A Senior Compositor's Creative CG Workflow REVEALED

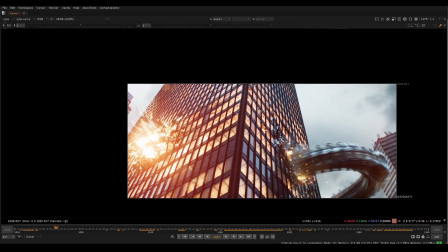[10:59]
um probably the tricky the two trickiest things like i said this composite is the overall contrast
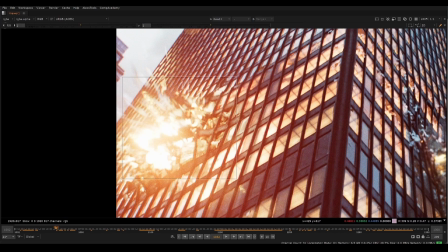[11:03]
is is pretty tricky and then just the explosion is uh fairly
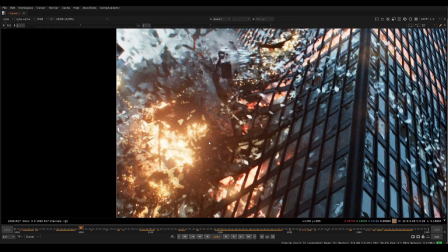[11:08]
uh challenging because there are five or six layers that you need to get to get it to start to look kind of cool so that
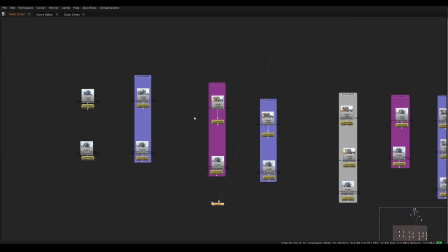[11:17]
is the main ideas i'll just show you guys some other um examples i guess i explained most of it here but just to show some like
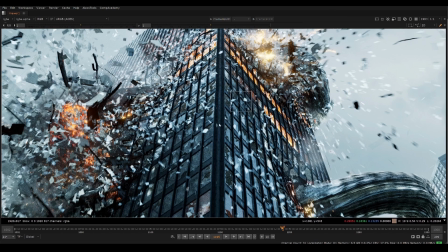[11:25]
earlier renders and then like later on so this was like an early comp um and like really really early like just like when you're starting to get
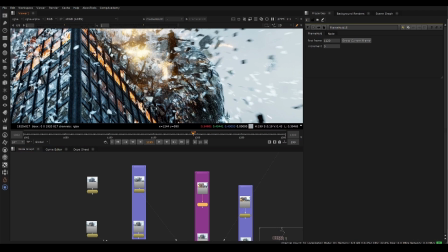[11:32]
the elements in there i'll show you like the difference between early comp and then like sort of final comp so here's something where like yeah you have all
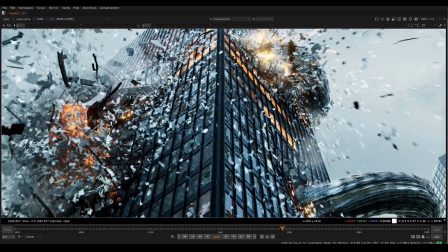[11:39]
the elements in there but like it's just so messy and it's just hard to read and things like that and so if we look at
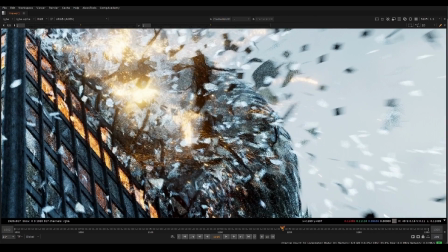[11:45]
the final comp it just you start to get like pieces of glass you start to get layers of contrast for example so we have like a black thing and
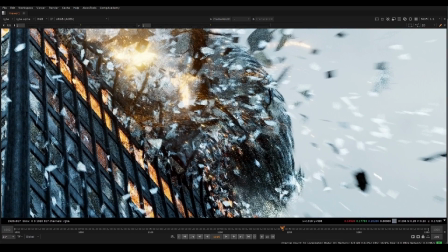[11:52]
some and then we just have a bunch of white dots everywhere which doesn't read separate from the snake itself so it's cool to add
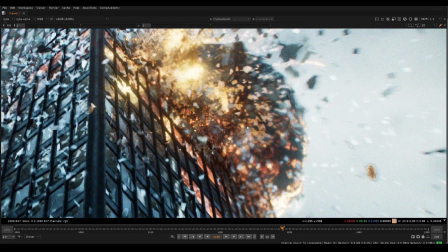[11:58]
some color like those are the pieces of glass reflecting back the spark colors so that's the kind of thought process that i'm having there is like if
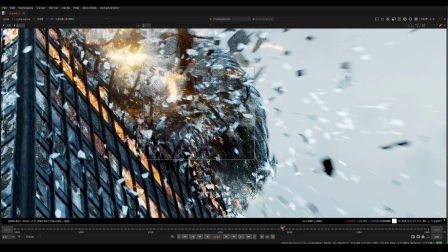[12:05]
your eye doesn't read something or you are you on your first read you're not understanding it this is where you want to start to introduce more
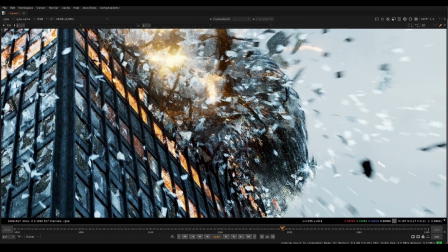[12:12]
colors or more elements or even if we could put a smoke element behind some of these we got to do something to make that read better and so
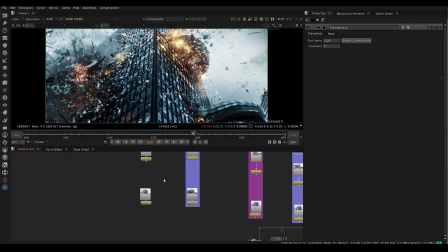[12:21]
that's my my thought process on you know these two frames here um there's some other frames that i i chose again this was i already
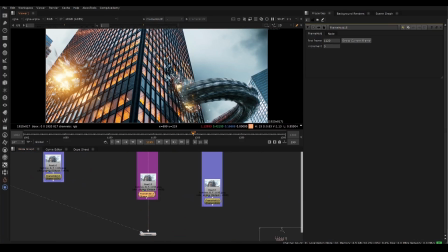[12:29]
explained this were silhouetting of the edges um this is another one where i had started the explosion but there's this is not what i would consider
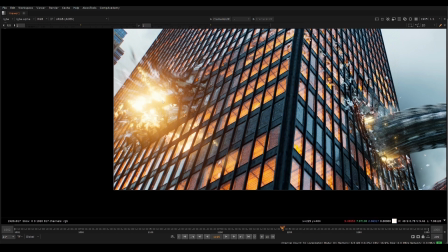[12:38]
like a final glow and sometimes things become a little bit a little bit blurry when you have things like this so if i compare to the the
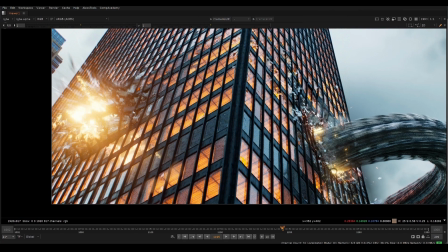[12:47]
end result we can get this like broader and hotter feeling like this is a massive explosion we should see all kinds of diffusion and and more bounce light on the the surface of all this glass uh coming towards us so that's essentially this is like the final reminder which feels very very hot
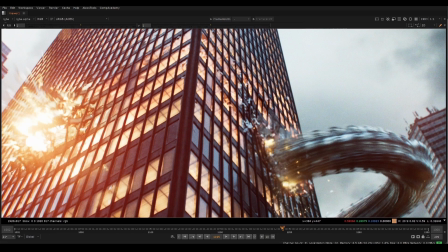[13:03]
like this is a huge hot explosion with heat distortion and glow towards
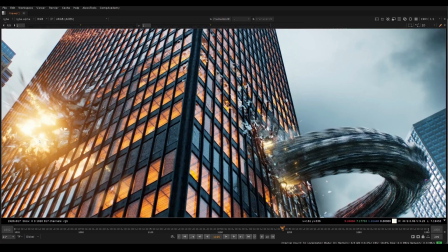[13:08]
the camera should be overexposed and lose crazy amount of detail and that's you can
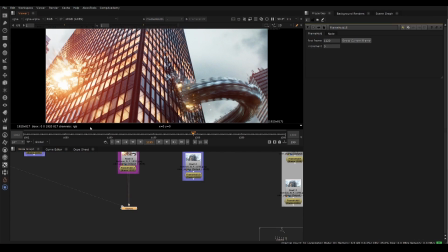[13:12]
see the difference here between like an earlier one and the later one so
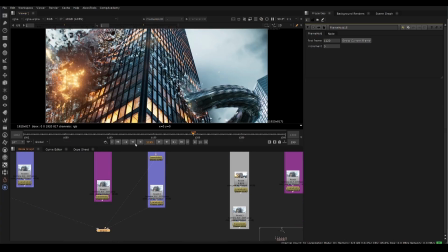[13:17]
here again earlier one a little bit later one you see how it's
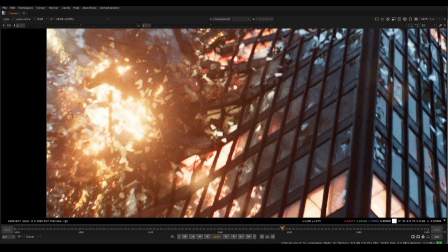[13:22]
it's overexposed right but this this just feels even more overexposed like
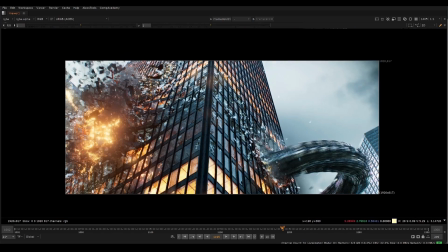[13:27]
you just need to push it to make it really feel like a really hot explosion and uh
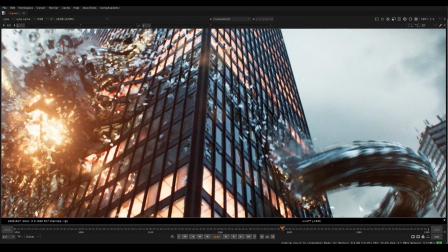[13:31]
that diffusion too really helps the the broader glow so
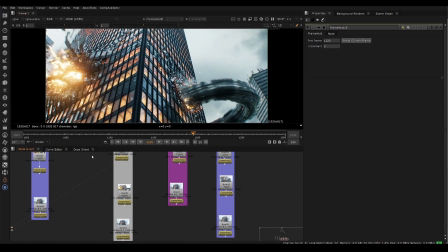[13:37]
i always think of glows in layers i never think of glow as an exponential
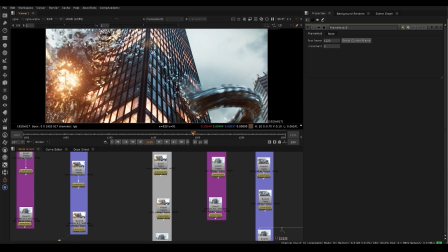[13:41]
glow uh the exponential glow will help your edges sit in uh for sure like you absolutely need it otherwise your explosions are going to look totally cut out
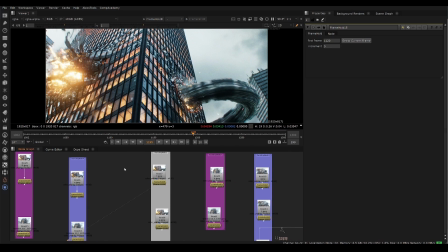[13:48]
um but i think of it it's it's good to think of it in layers i think of i usually think of glows as um maybe two to three layers of glow you have like a base glow you have a broad glow and then sometimes your glows blur
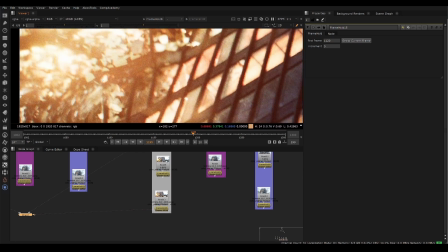[14:03]
the image a little bit too much so that's where you want to add things on top of the glow like maybe shards of glass or sort of a smoke that catches
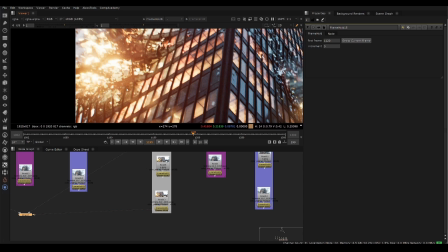[14:10]
highlights uh you know things like that you want to layer things on top to catch different forms otherwise a glow it can easily smooth out your image a little bit too much
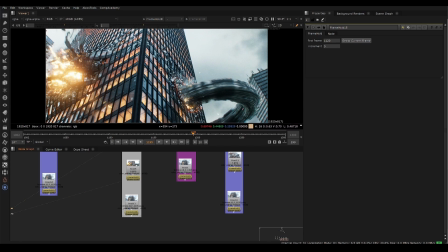[14:20]
so here again this is early render this is a second pass at it adding some manual uh color correction to the
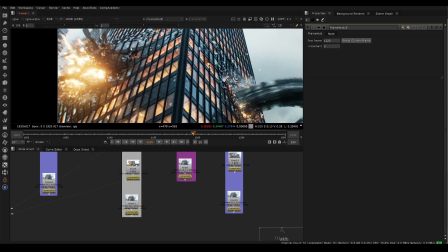[14:29]
glass around it you see like look how bright this is this should should be reflecting onto this glass and all of these little pillars and things like that so
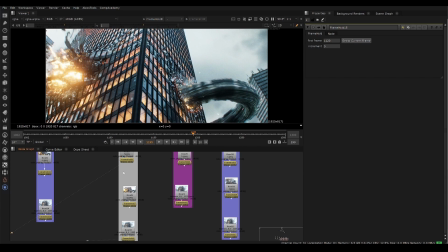[14:36]
essentially that's the difference we start we go from something like that to something like that and you see again thinking about where the light
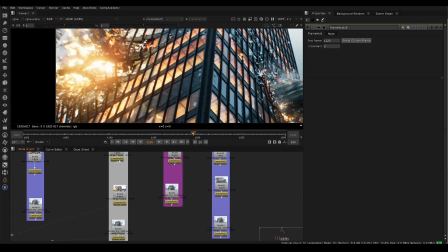[14:44]
is traveling and traveling through you know you know for even from this one to this one you see this is what i was talking about stacking
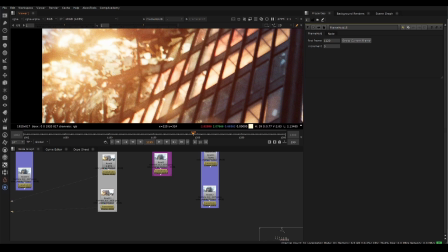[14:51]
contrast where this does feel very blown out but just adding those those shards over the top is what makes it cool
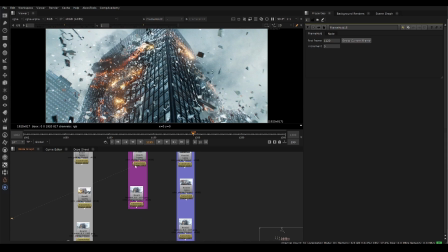[14:58]
So we'll talk probably more about that once we talk about the specifics of the nodes and stuff.